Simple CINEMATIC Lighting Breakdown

We have them all over our studio, and I highly suggest that if you're going to use any sort of practical light, always put a light bulb in the source so that way there you can control it 100% and not have to, work around that. But if for some reason you cannot afford to buy this light bulb, or you're on set one day and you don't have control of the light bulbs in the room, all you have to do is just set the exposure in the camera to the exposure of the light itself so that way there it's not blown out, and then you just light the rest of the room to fill the ambience.
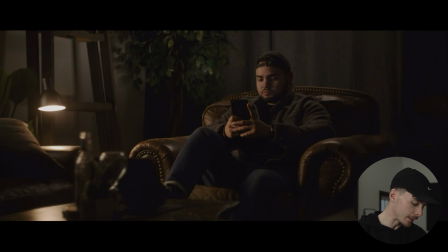4:28 So since our practical light is in the left side of the frame right here, we want to make the viewer believe that he's being lit on this side of his face by this lamp, like I said before. So what I have off camera left here, right on top of the couch, is a big Falconized 24-inch TDX bicolor light,
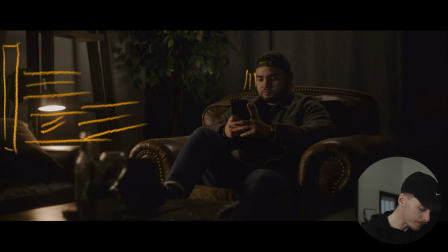4:48 and this is just blasting a 3000 Kelvin light source right into the left side of our talent's face.
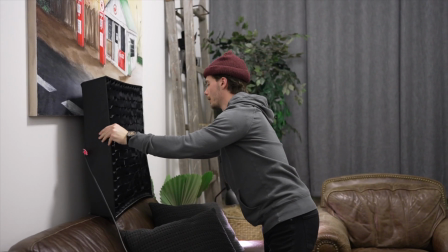4:56 I also have a grid on that light to help control with the spill in the rest of the room because, yeah, we're trying to control our light as much as possible.
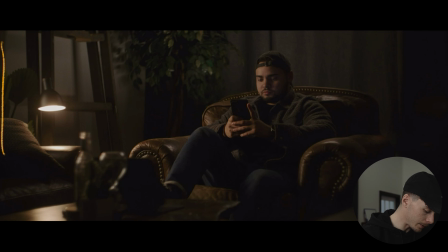5:04 So now that we know that we have this big 2x2 LED light blasting a nice soft source into the left side of the frame right here, what I wanted to do next was add some negative fill on the right side of Talent.
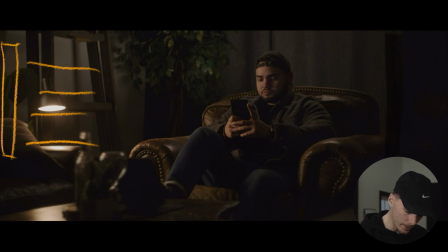5:19 So I just took a sound blanket and I hung it right up here on this wall and just taped it to the wall. And what this did was eat up a ton of the light that was bouncing back in from the white walls that we have in the
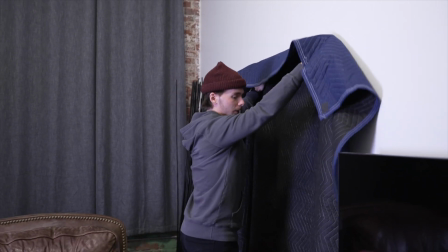5:30 studio and just added a nice touch of contrast into the right side of the Talent.
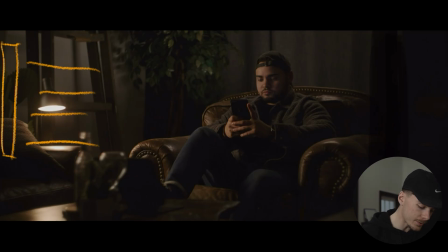5:35 So now, in order to separate the subject from the background, I decided to boom out a tube light right over subject right here. And that was a Godox TL60 tube light. These are quickly becoming one of my favorite lights to use. I don't leave the house without them, right? Like, I bring these things everywhere and I use them to fill in certain areas of the frame here and there, and they come in handy.
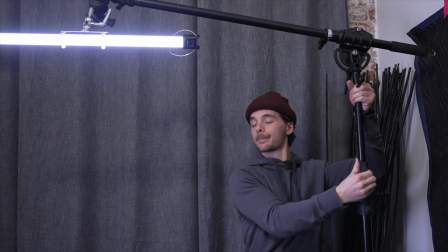5:58 So if you do not have tube lights in your kit, I highly recommend that you pick some up because, yeah, they'll save your life.
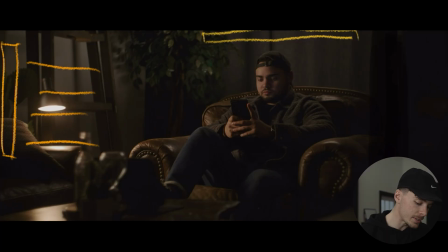6:05 But I have a tube light boomed out right behind Talent right here, just blasting some nice 3000 Kelvin light right off the back of Talent's head just to separate him from the background. And the reason why I have this light set to 3000 Kelvin is to match the rest of the color temperatures of the ambience of the entire shot. Say hi to Evan, everyone. I bet you didn't even know he was behind me. Okay, bye Evan.
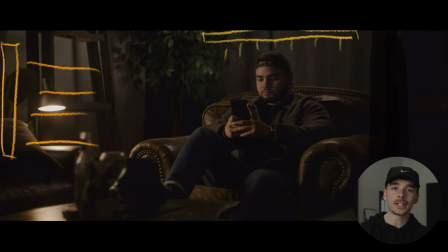6:31 Alright, so now that we have the key light and the hair light in place, I still felt like the background needed to be brought up a little bit with the levels just to create a little bit more depth and a little bit more separation between the subjects. So what I did was I added one more light, which is a Godox wand light, and I put it behind the couch right here,
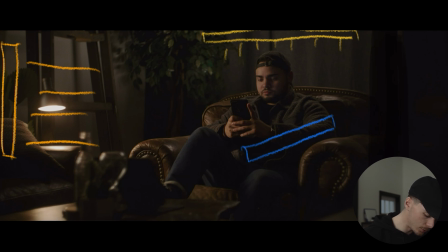6:50 and I had it shining up into this tree in the corner this way
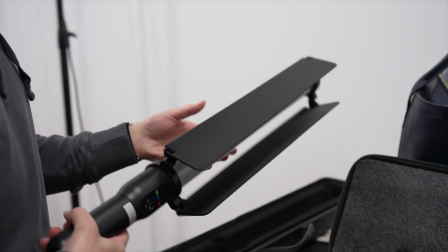6:57 with 3000 Kelvin as well, just to match the ambience of the room.
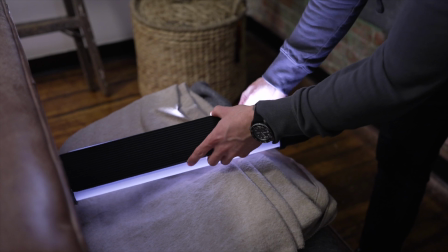7:02 Like I said before with the hair light, I wanted to match the ambience so that way there it all kind of feels cohesive. And just a quick tip, guys, when you start adding a bunch of lights to your scene, just mess around with the levels of each and just keep an eye on the camera and just go based off of what you think looks good, right? It's very easy to allow lights to get out of control. So I believe I had the levels set to this tube light around like 4%, and that wand light behind the couch was set to like 5%. So you don't need a ton of light to fill the room, but yeah, just mess around with the levels and whatever looks good to you, just roll with it.
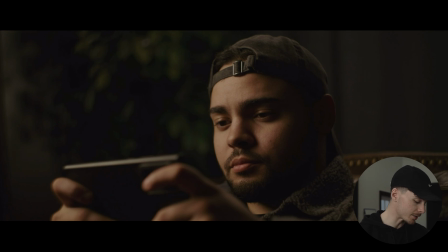7:37 All right, so taking a look at the close-up frame here, the only thing that I changed in this shot was I brought the big falconized light a little bit closer to our Talent, so that way there I got a little bit more of a wrap around his face here, creating this nice Rembrandt lighting on the right side. And it just helped soften the light on his face.
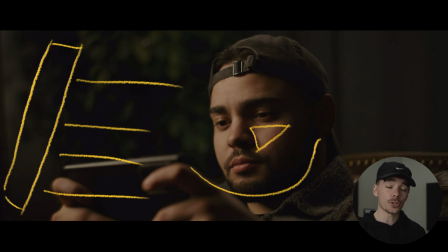7:57 As you guys may or may not know, if you bring a light source closer to your subject, it actually becomes a softer source.